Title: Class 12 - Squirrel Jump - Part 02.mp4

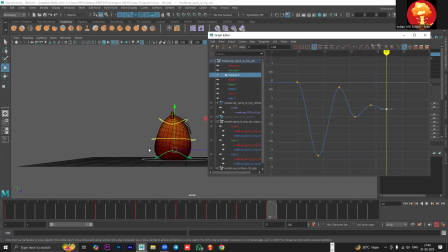You can see when I make changes to the keys here, it directly affects our character. So always keep your character and your graph editor side by side so you can see how it is affecting it. See, look at this backward and forward movement. Okay.
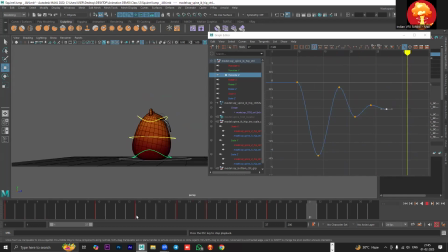So that makes the character look more like a jelly. Okay. So a little bit of dampening in this manner. And you can also go ahead and add rotation to exaggerate this effect.
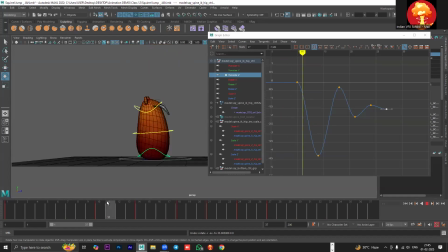Let me show you. So when the character lands here, we haven't translated it or anything, but I would like to rotate it forward because here the body is forward, right? And then it goes back. So I will rotate it backwards. So you can see it is forward here, then it is backward.
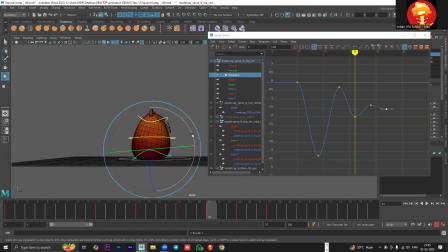Then again, I'm going to rotate it forward, then backward, then forward again, and then backward again. So see, now there is rotation as well. So it has made the character look even more alive.
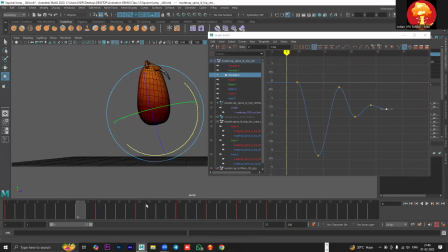Okay. No, it is not compulsory to follow what I'm doing, but if you do it this way, you will understand how you can add many layers of movements so that when you're working with different characters,
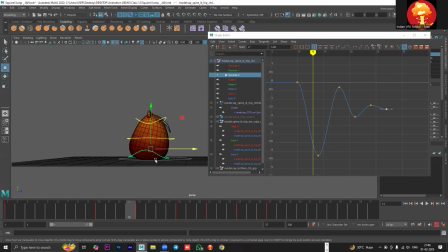you will always remember this. Okay. All the Disney animations you see, they don't just simply translate it in one axis and rotate it in one axis. They add lots of different rotations and translations to break the movement and add more complexity to it, to add more layers to it.
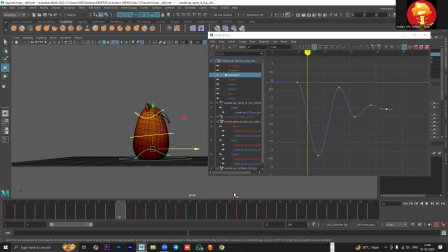That's why you will see the difference between Indian animation and the ones we see in Hollywood. Okay. So if you follow this, you will definitely learn more.
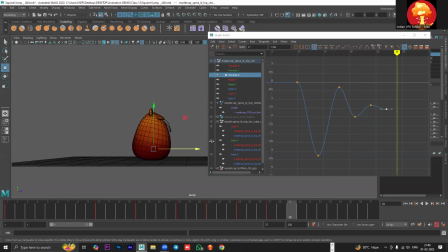But it's up to you. If you don't want to follow, that's up to you. I cannot say much since this is the demo, so that's your personal choice. But you can see how nice it looks, how jiggly it looks. And if you don't like this, then you probably don't like and Disney animations and stuff like that.
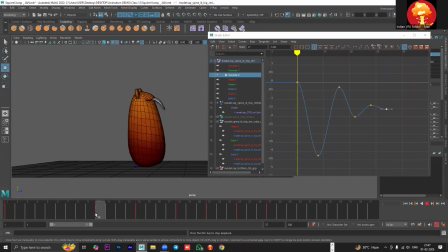Yes, so obviously, layer animation is actually what we do later on in the course. Okay. The squirrel, again, I said we are keeping physical properties of the ball.
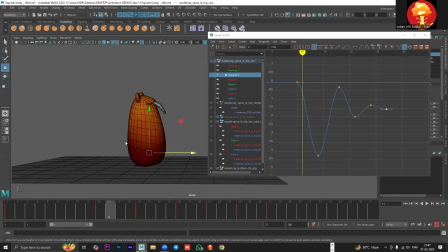You can see the shape of the character is like a ball, right? This character doesn't have legs, isn't it? The base is like a ball. That's why I'm sliding it. Okay?
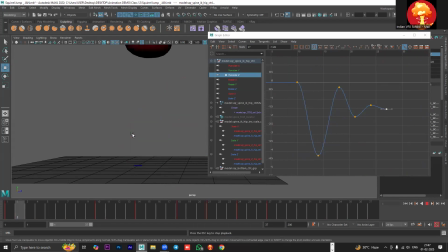I'm rotating it backward and forward because basically this character is trying to control itself because it's a ball. I mean, just check out Star Wars BB-8. That's a robot which is like basically a ball. See how it moves.
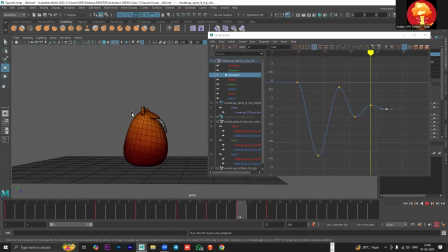You will see it will always go backward and forward like this. You have to see the physical attributes of the character and animate according to that. Obviously, this character doesn't have any legs, so the sliding rule doesn't apply to this.
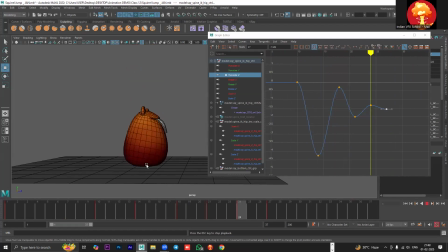If the character had legs, then I wouldn't move the legs like that. I will just move the upper body. But since this has the physical attributes of a ball or a round shape, that's the reason why I'm moving it backward and forward.
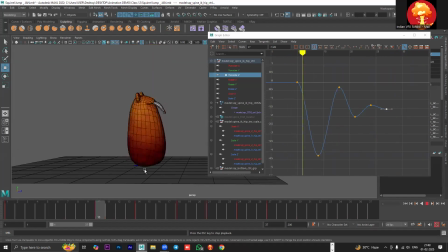Okay? Are you understanding my logic, what I'm following, Open Raj? I hope it's clear. Obviously, we don't do it with the legs. Okay?
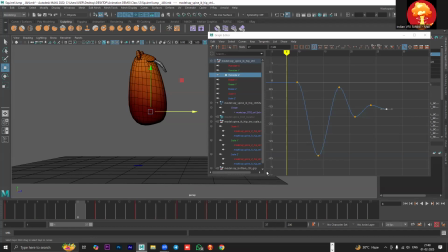If a ball falls, it will continue bouncing, obviously. But this is not a complete ball, right? You you're applying this much of logic into it, then you really need to watch lots of animated movies and cartoons. Okay?